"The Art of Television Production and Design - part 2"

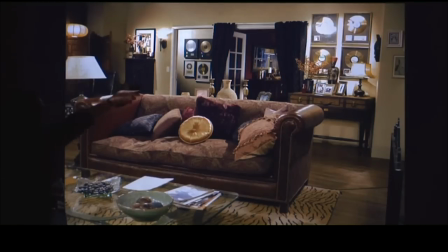There's multiple doors going to other places.
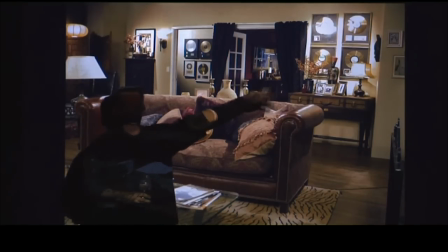I've even put a mirror on the wall that reflects something even further back that implies that this is a much bigger set than what it is.
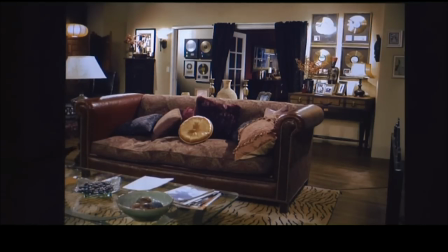This is really a three-wall set. You know, we work in practicals and lighting that adds to the reality and makes it believable that the space is lit from itself rather than just by a lighting designer.
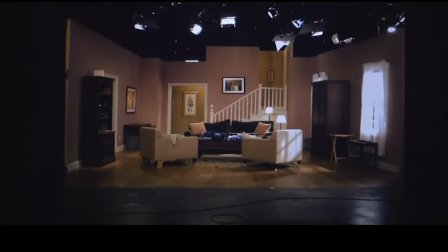You know, this is where it looks bare bones. But even this simple set has multiple entrances. There's a doorway here. There's a doorway there. There's another behind the hutch, windows, second stairs. You're creating opportunity for the actors.
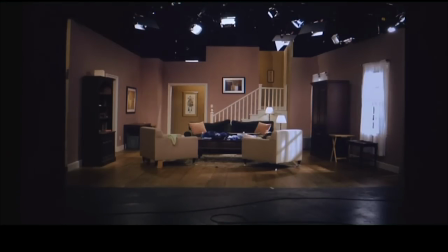You're creating a believability with these sets. And, you know, even in reality, now this is a scripted set, so I generally know what the action's going to be. I know that I need a living room. I know I need X number of entrances. In reality sets, you don't have a script.
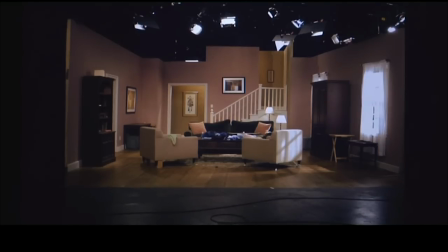But the set then becomes even more important from the standpoint that you can create activity.
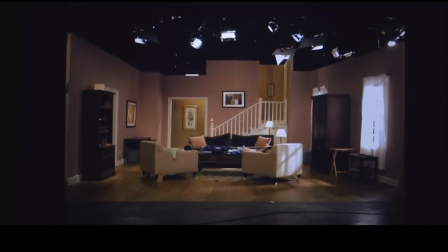Like when I do a set where we live at Hell's Kitchen or For Love or Money,
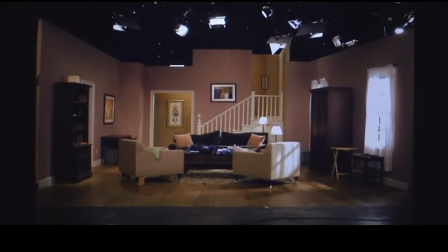when you put a twin bed in next to a queen bed, well, suddenly there's a little bit of strife between those cast members. Well, who's going to get the queen? I want the queen. Well, that's the stuff that generates story in TV shows, in reality shows anyway.
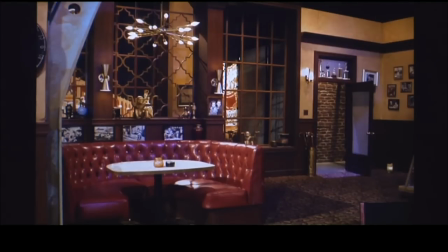And the set can do that. This is the man show. Again, it's a pretty ordinary diner-type setting, but then there's a window line, there's a back hallway, and beyond that is Las Vegas. There's three layers to one simple background.
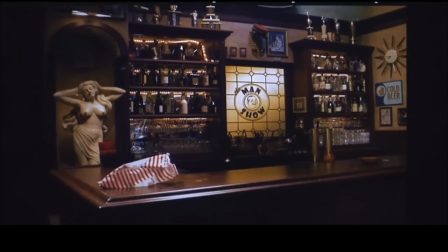The correct first response to any absurd request is, sure, no problem, right away.
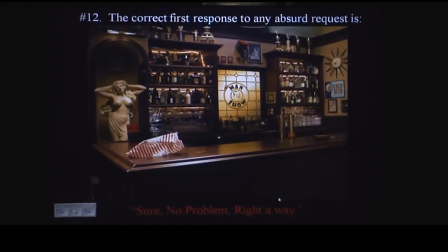If somebody asks you to float a pyramid on the Sea of Cortez, sure, no problem, right away. If somebody at the Man Show, say, Jimmy Kimmel, says, you know, the proper way to dispense beer would be through the breasts of Venus,
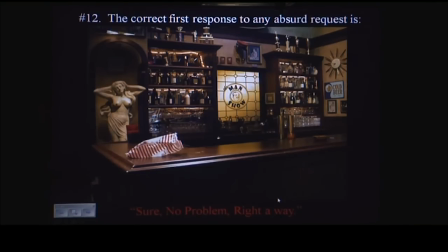sure, no problem, right away. Okay, and then you figure out how to make that a beer tap. Yeah, it works. I don't know if you guys have watched it. It's all on reruns now. Pull the arm.